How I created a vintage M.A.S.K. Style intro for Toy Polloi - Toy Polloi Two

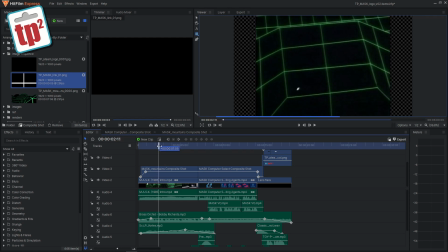Although this sequence was not originally created in 3D, it's all hand drawn, I'm going to be recreating it in 3ds Max because that's the way I think will be simplest to do it, and I should be able to get a good result with very little effort involved.
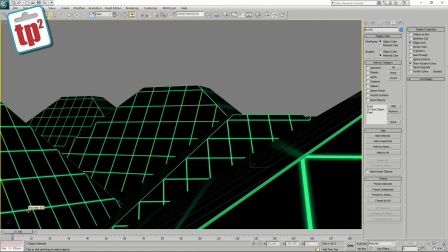So here we are inside 3ds Max, and I've recreated a very basic version of those mountains using some simple geometry, and I've applied a texture to it with a grid pattern on it. Again, there are plenty of videos out there teaching you how to use various 3D packages.
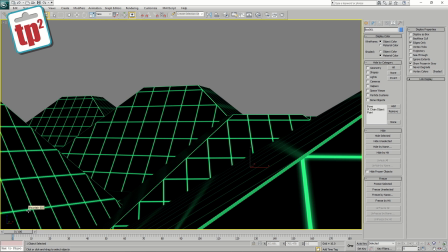For my day job I use 3ds Max, so this is the easiest one for me to work in. What I've done here is recreated the shot as close as I can, and I've tried to copy the way the camera moves in the original shot. At the end of the original shot it flies down into Boulder Hill. Obviously I didn't want to do that because that would mean making quite a lot of a model that I didn't really need to do.
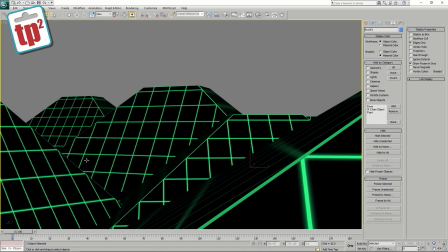So I've changed this sequence so that at the end it flies into the Toy Polloi tab hole, which I put into a very basic building.
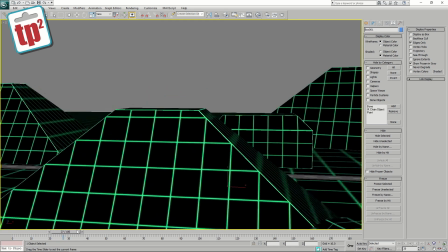So if I run you through this sequence, you can see the camera flies up, it flies down.
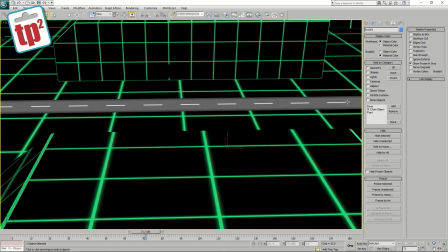I built a very basic road here just because the original shot has a road flying through it, and I thought it was quite nice.
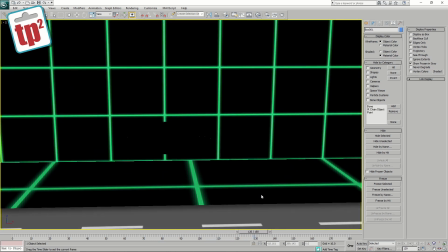And then as we come down towards this building, you can see a tab hole opens, we fly into.
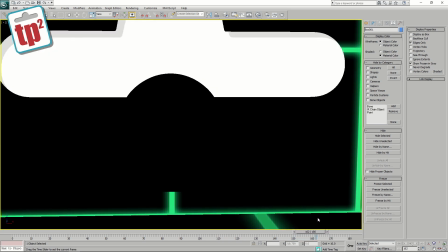It's a fairly basic shot, but it really does everything that I need to do.
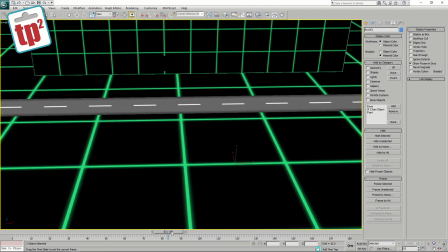In the original sequence as well, there is a sun that appears in the top left hand corner here and sort of rises up in a really strange manner.
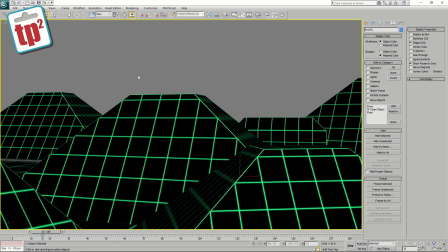It doesn't look like it rises up properly, so I will be adding that, but I'm going to be doing that inside HitFilm because I think I can animate it and control it a lot better. So now I've got this shot that I'm happy with. I export this as a sequence of frames.
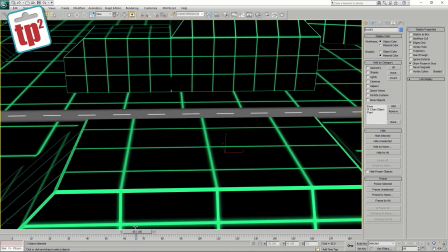So in 3ds Max we call that rendering. So I render out every single frame of this as a separate file. In total there are 180 frames. I will then bring those into HitFilm, and we can start doing some extra things with them and trying to get it looking as close as we can to the original shot.
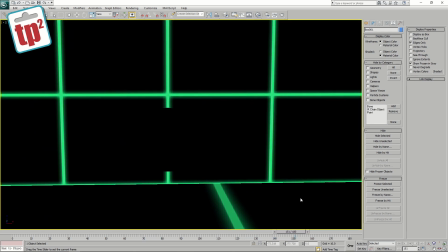So let's go back to HitFilm and we'll get compositing. So I'm now back inside HitFilm.
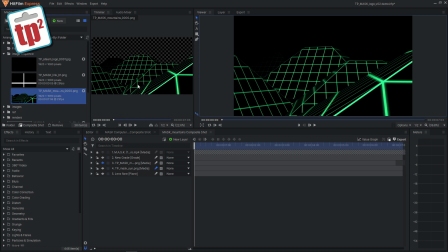Those frames have all been rendered, and here you can see this is the basic sequence. If I run through that, you can see we have the mountains, the camera flies over the top, it flies down towards the tab hole, which then opens and the camera flies inside. And that's exactly what I wanted to do. So I can now get to compositing. So I'm back in the composite window.
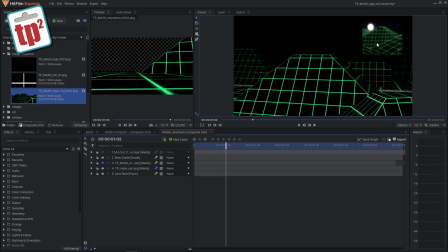I brought that sequence in. You can see I have my original shot here in the top right hand corner, just so I can try and copy it as close as possible. And already it's not looking too bad. As I say, there's this strange sun that sort of rises up. So in Photoshop I've just made myself a very quick sort of sun image.
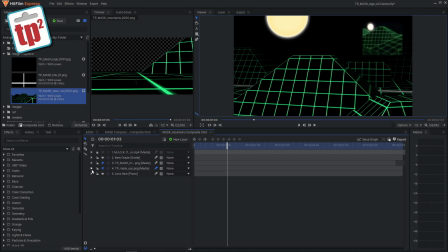I will switch that on, and I've sort of loosely animated it so that it looks like it is moving around.
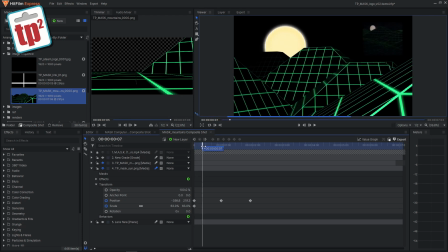So you can see it starts off behind the mountains, and as I scroll through here I've moved it up and sort of moved it in a strange motion.
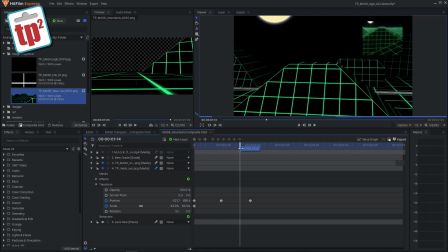I'm trying to follow the original animation as much as I can. I think that's not looking too bad. It's not quite the same animation, but it sort of suits what I am doing here. I've then done some other things to this sequence because the original sequence has a real 80s look to it,
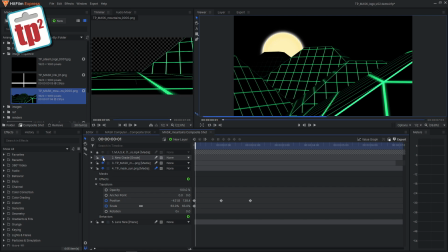so you can use things in HitFilm called grade layers, and I can add a little bit of sort of grading to it which adds some tones, and I've used a vignette to darken the edge just so it looks a little bit faded as we go out. I also want to add some motion trails to this render that I've done like I did with the original sequence,
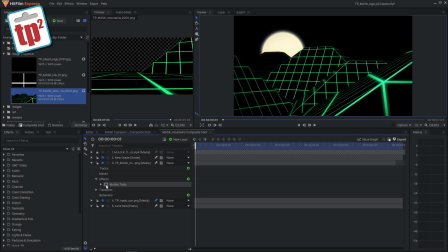because it needs to have a sort of a bit more of an aged look to it. So I'm just going to switch on this effect that I put on that layer, and that just means that you get a slight sort of blurring to the images. I think that's not looking too bad at all. So I can again switch off the layer that I have at the top, which is my sort of reference layer, and I think that sequence is done.
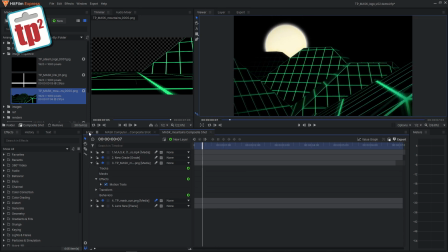We can now put that with the other one. So if we go back to the main part of the editor, so we've now got those two sequences pieced together.
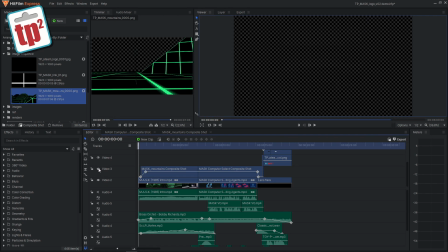I'll hide my sort of rough there and unhide the final version. We can play through that, and you can see that we've got a sequence that's really not looking too bad.
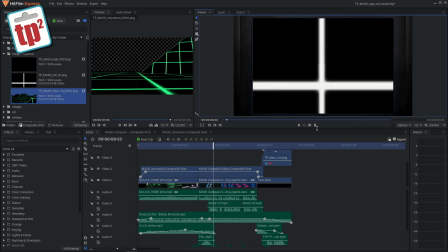It runs a bit jerky because I've got lots of effects on. When we finally output this, all of that jerkiness will go away, but the overall sequence is now looking really not too bad at all.
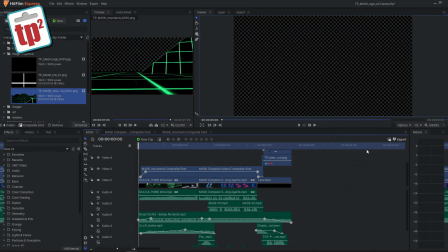What we're missing is sound effects and voiceovers. So for sound effects, there are plenty of free resources all around the internet. What I do for something like this is I have an idea of what I want, and I go searching for those sorts of sounds. So I've already brought them into HitFilm, and I have this folder of various noises.